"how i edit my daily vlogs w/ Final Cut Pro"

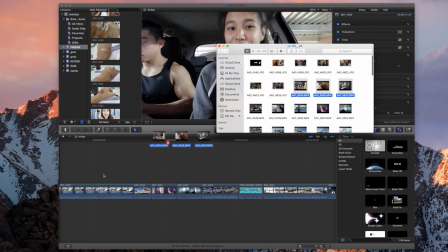[8:18]
Oh yeah, here, look, oh my God, I missed a whole row of videos, that's why. So I like to start the day out with some nice shots of my backyard.
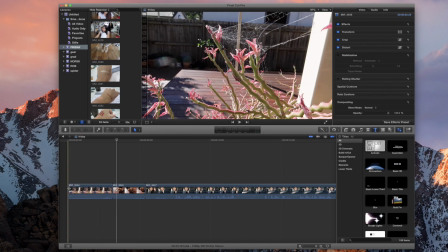[8:28]
You can hear me sniff there, which is fucking disgusting, definitely putting music over that. But yeah, it's quite a cute clip of the spider.
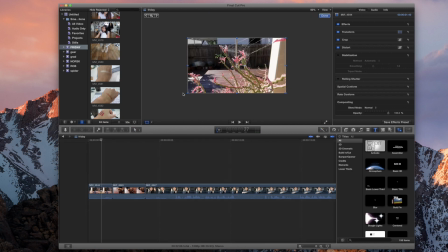[8:36]
Also relevant because I went to the spider museum the other day. All right, the spider exhibition, I mean. I just want to be focused on this spider. Perfect.
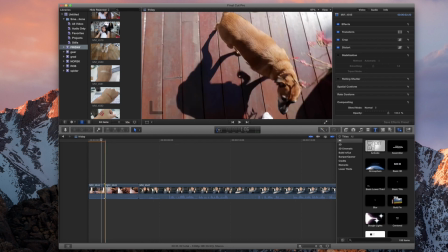[8:47]
Got my dog here as well. Hello.
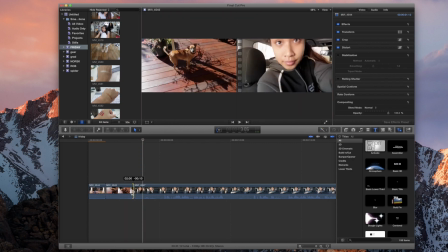[8:53]
Right, so it's just pretty much resizing, reshuffling. Editing is very interesting to me. I love it. I find it very relaxing. You guys are probably bored out of your minds, but we'll see.
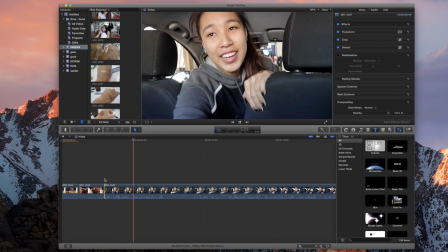[9:04] Hey guys, it's Michaela. Good morning. It is a beautiful, beautiful day in Sydney today.
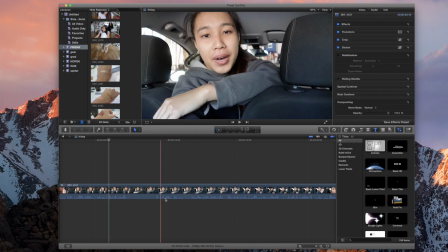[9:08]
And sometimes, see, if you look at these audio lines, you can see that there's a gap here. I'm just thinking about what to say next. I'm ruining the magic.
I'm not as...
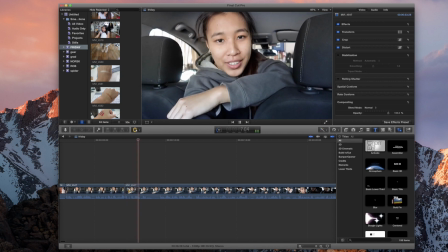[9:21]
See, I feel like I stuff up a line here. Let's see.
But it is the morning, so that...
And that happens, guys. It actually happens a lot, and I cut it all out.
I'm gonna go to the gym. I'm waiting for everybody to get in the fucking car so we can go.
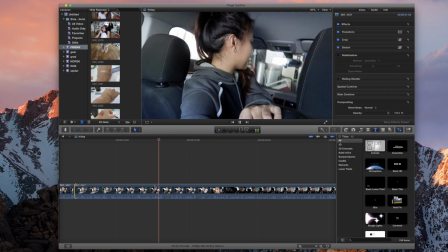[9:33]
Sorry about the swearing. I think I do it way too much.
Already like... that yesterday's vlog is gonna be late, or was late for you guys.
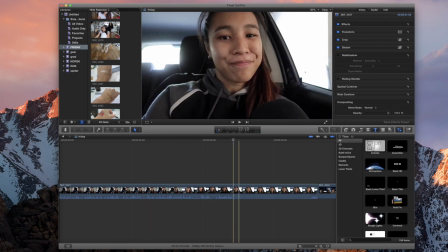[9:41]
Yeah. Fuck, I hate my own laugh. Cool. And then it's just me smiling like a fucking moron. So, you know, that is kind of funny up until this point.
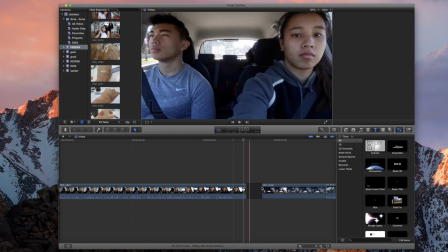[9:50]
And we're gonna delete everything else. Then the time lapse happens. Perfect, perfect.
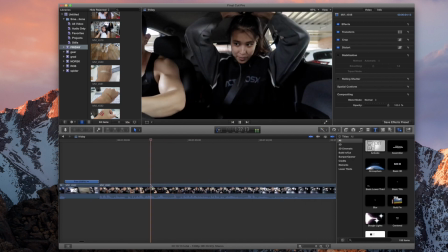[9:57]
And then I talk about burritos or some shit here.
Because our favourite restaurant chain, Guzman & Gomez, is...
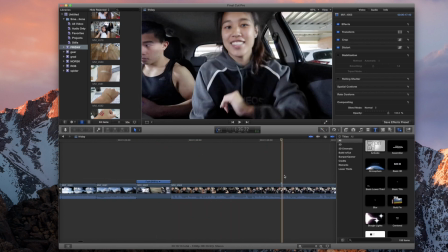[10:05]
Perfect. Sometimes I just leave a marker there so I know where I want to put the clip.
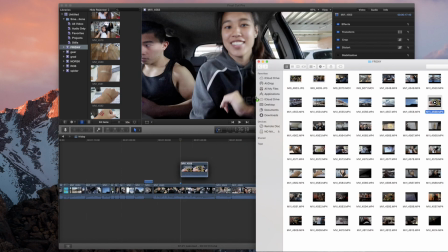[10:10]
Where's the fucking burrito clip? Here we go. Pop it in there. Take the audio out.
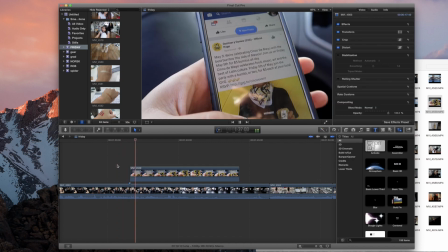[10:18]
And now it looks like this.
Guzman & Gomez is having $5 burritos for Cinco de Mayo. Very exciting.
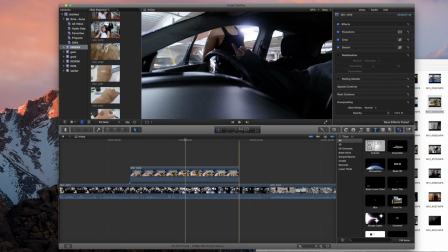[10:25]
That's enough. You get the point.
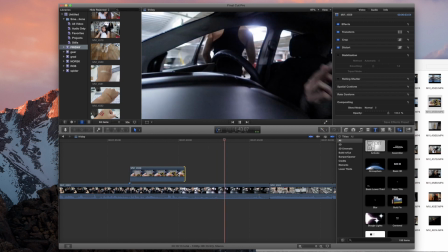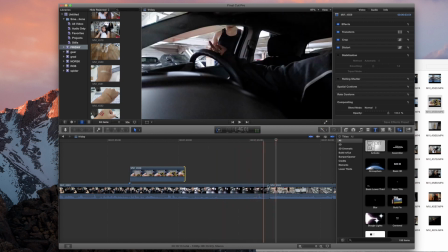[10:34]
Alright. I want to either end it as soon as the thingy goes up, or when he closes the door on me, I actually think is quite funny too, so let's see.
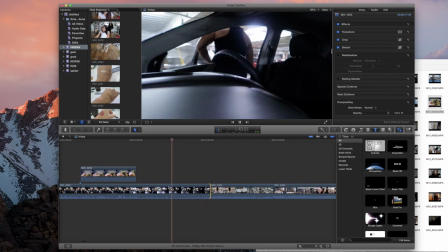[10:48]
Actually no, the finger up is just fine.
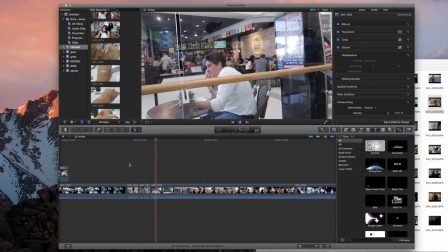[10:52]
Okay, so I have Zach walking, I've got like a horrible frame shot of Viv, which I might get rid of.
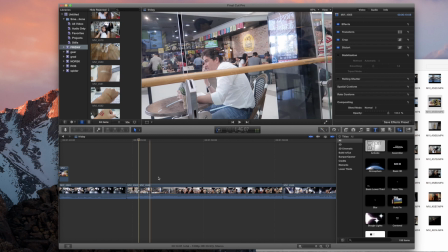[10:58]
What do I want to do with this? So with long clips like this, I try not to keep clips in that are too long.
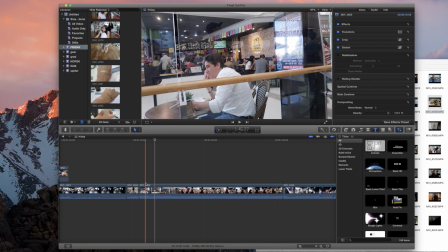[11:05]
So what I'll do is pretty much just
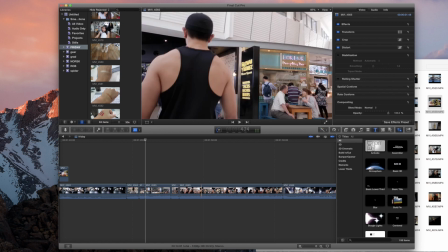[11:11]
slice it so you get the point that we are walking to
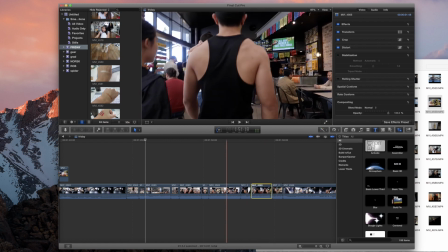[11:18]
the restaurant, and just delete, like you get it, we're fucking walking there.
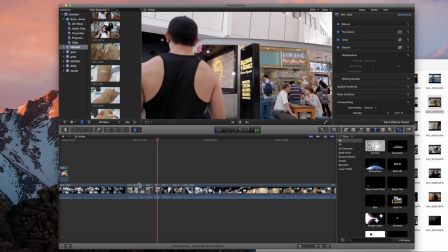[11:23]
You don't have to see everything. There we go.
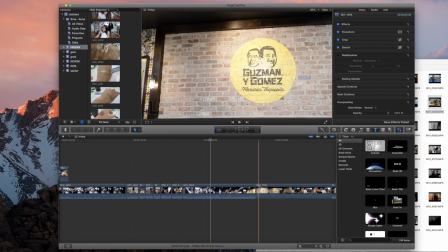[11:28]
I want this shot definitely of the sign, and yeah.
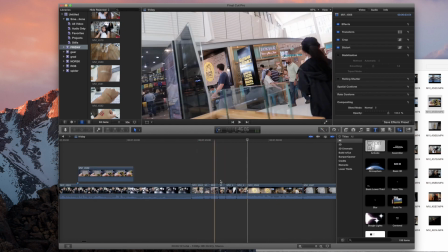[11:35]
At this point, I start looking for music. I know that like probably all this has to be to music.
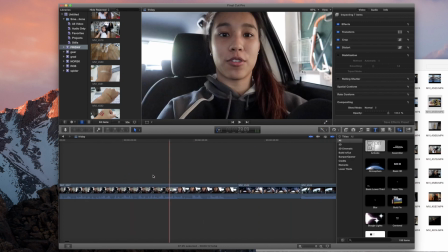[11:39]
I want to make, you know, the beginning under music as well, especially with the time lapse.
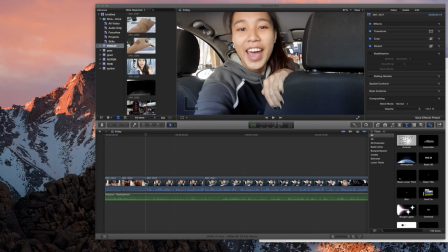[11:44]
So let's do that. So I'm gonna go get music and be right back. Okay, guys, I have put a song in here.
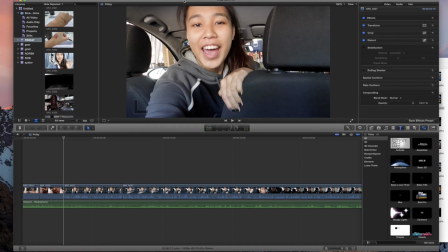[11:52]
Pretty much my song selecting process. I surf around through SoundCloud, see what I like, and pretty much go from there.
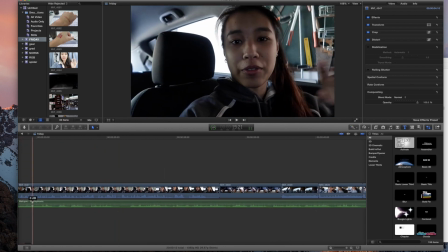[12:00]
This song is great. It is Halcyon. It's called Radiophonic. I want a specific part of the song.
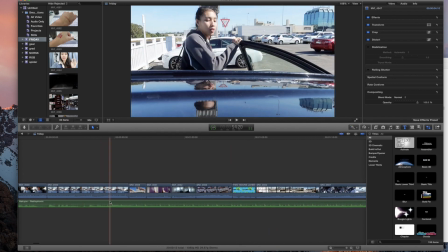[12:08]
I guess when it just gets a bit rhythmic here is fine. All right.
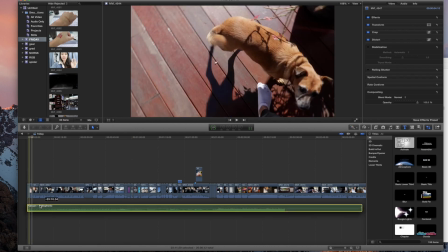[12:13]
I know I'm not telling you exactly like what keys to press, but I feel like you should probably, if you are learning genuinely how to edit, you should not be learning from me.
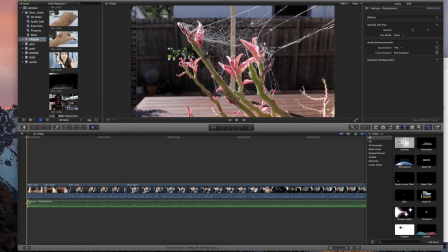[12:21]
I'm just describing my process. I usually let music fade in and out. I think that that's really important.